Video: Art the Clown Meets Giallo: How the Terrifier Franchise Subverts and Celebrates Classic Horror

Speaking of killers, these killers a lot of times like to wear black gloves, and you're experiencing the murders from their first-person point of view. They are mass killers, often with a hidden identity.
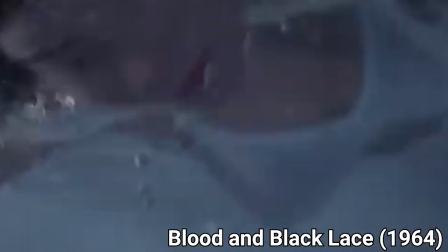(4:20)
The killer or killers, depending, are often driven by psychosexual desires and tensions. This is also not a requirement, but giallos tend to have really out there, catchy titles.
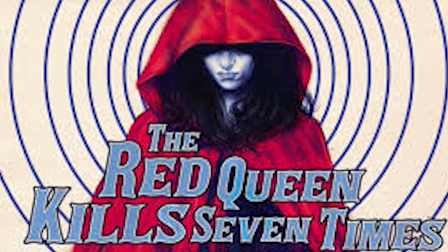(4:36)
For instance, The Red Queen Kills 7 Times, The Bird with the Crystal Plumage, Blood and Black Lace. Names that roll right off the tongue, they're catchy, and they draw you in. Giallos also have an emphasis on style and music in the form of bold colors,
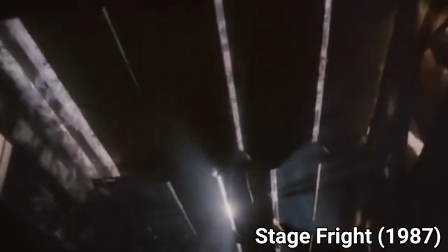(4:53)
surreal sets, and really killer soundtracks.
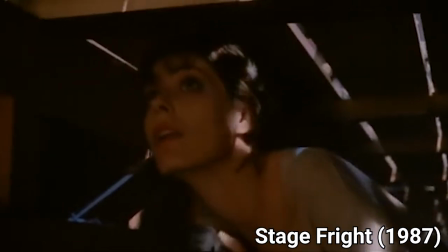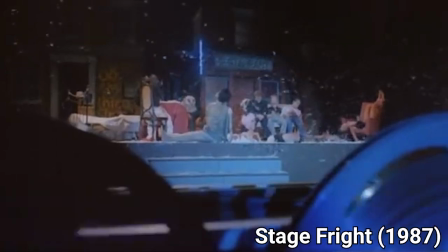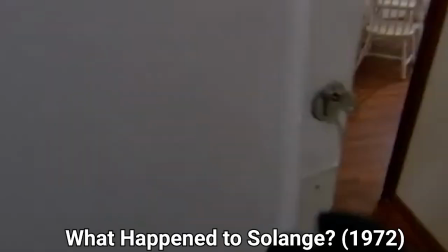(5:09)
third-person point of view of the killer in a way puts the audience in the role of the voyeur.
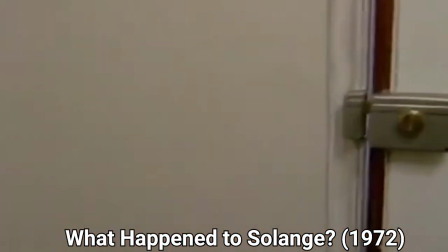(5:18)
This is another common characteristic of Giallo.
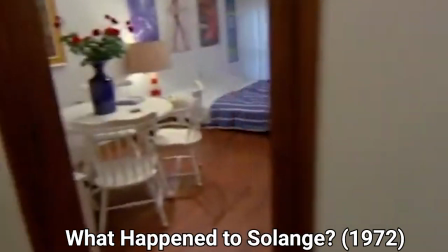(5:22)
It's like we are up close and personal with the killer watching these horrific, brutal acts.
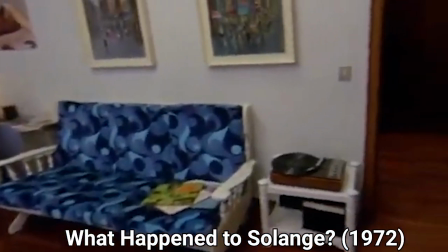(5:29)
The violence in Giallos is often sexualized and often committed against women.
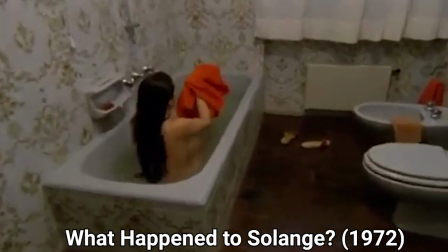(5:35)
The violence was very explicit and often very gruesome.
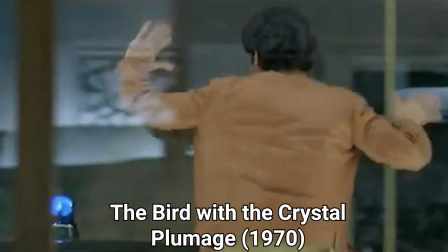(5:41)
Giallos often tend to also have a strong crime and mystery element, an air of whodunit, trying to solve the murders,
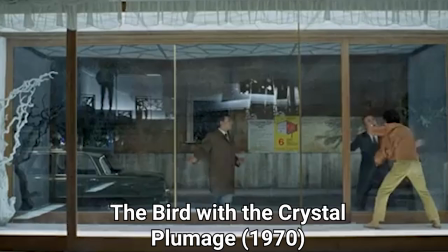(5:49)
trying to find out the identity of the killer,
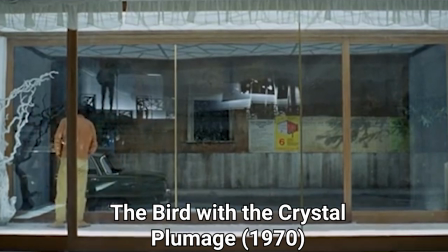(5:51)
and often it's a person who is an amateur who has put themselves in the role of detective.
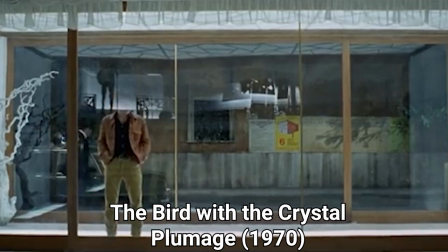(5:58)
I mean, the police are there and they're usually talking to the police,
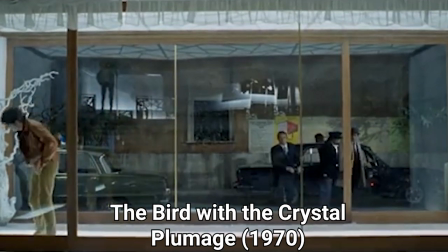(6:03)
but more often than not, the person leading the investigation, so to speak, is more often than not an amateur.
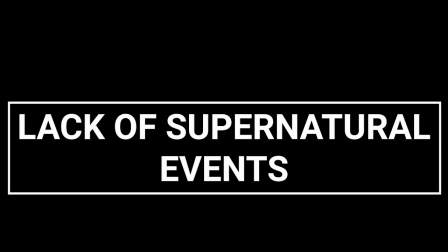(6:08)
And Giallos don't really have any supernatural elements in them. They're grounded in reality with seemingly rational explanations for any supernatural events that occur. Giallo tends to be a very fluid subgenre in horror. It's more defined by mood and style than by a strict set of rules and a strict formula.
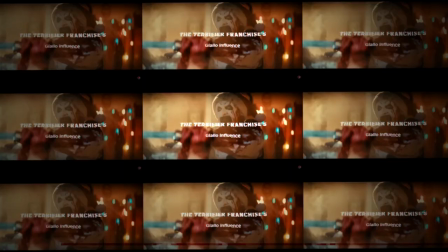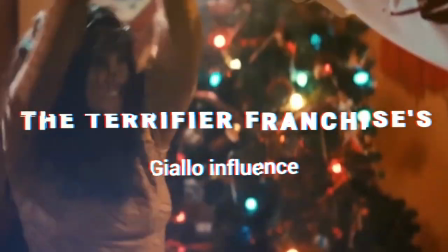So how does the Terrifier franchise fit into all of this? Let's start with Art the Clown himself. So Art shares these key traits and characteristics with Giallo killers. He is mysterious, yet he is ever present.
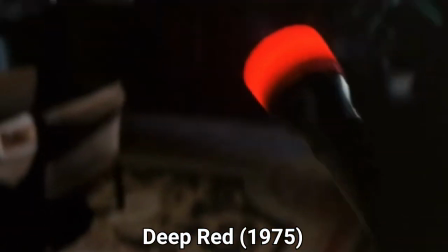(7:00)
Unlike Giallo killers, where you'll maybe just see their gloved hand and you're looking at things from their point of view.
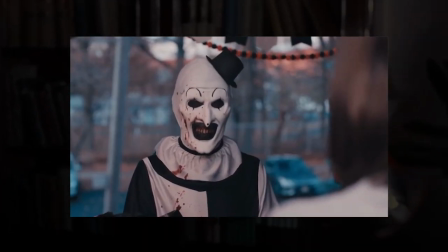(7:07)
Art is fully on screen. We can see him, we can see who he is.
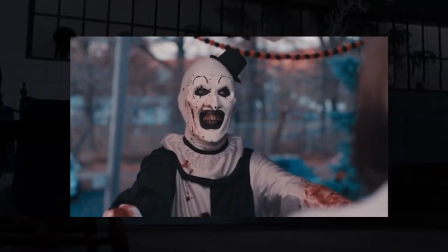(7:12)
What makes him enigmatic and mysterious is the fact that we don't know what he looks like because of his makeup,
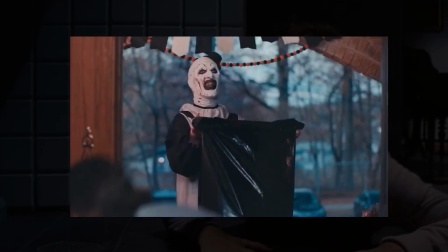(7:20)
and we really have no idea what he's thinking. I have to talk about the exaggerated theatrical kills.
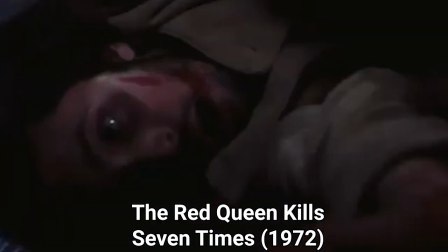(7:27)
Kills in Giallo are very artistic, beautiful, and very theatrical and over the top. Think of Art's kills in Terrifier 1, Dawn getting split in half,
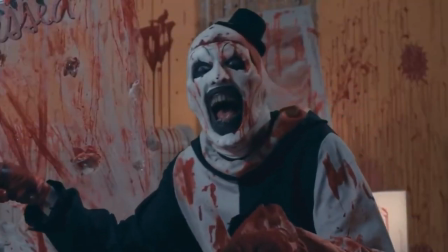(7:40)
Terrifier 2, that bedroom scene, and Terrifier 3, the shower scene. Terrifier has a surreal, unsettling vibe with almost fragmented storytelling, similar to Giallo's illogical but immersive approach. So the entire atmosphere of Terrifier is almost steeped in this weird kind of nightmare energy.
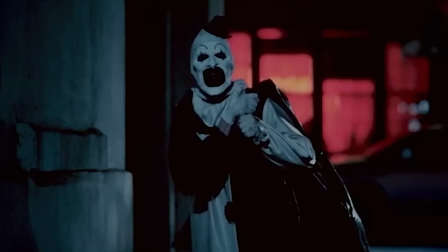(8:02)
It doesn't feel grounded in reality. The lighting is very stark and out there, and Art at times is just there. He'll appear without any explanation whatsoever.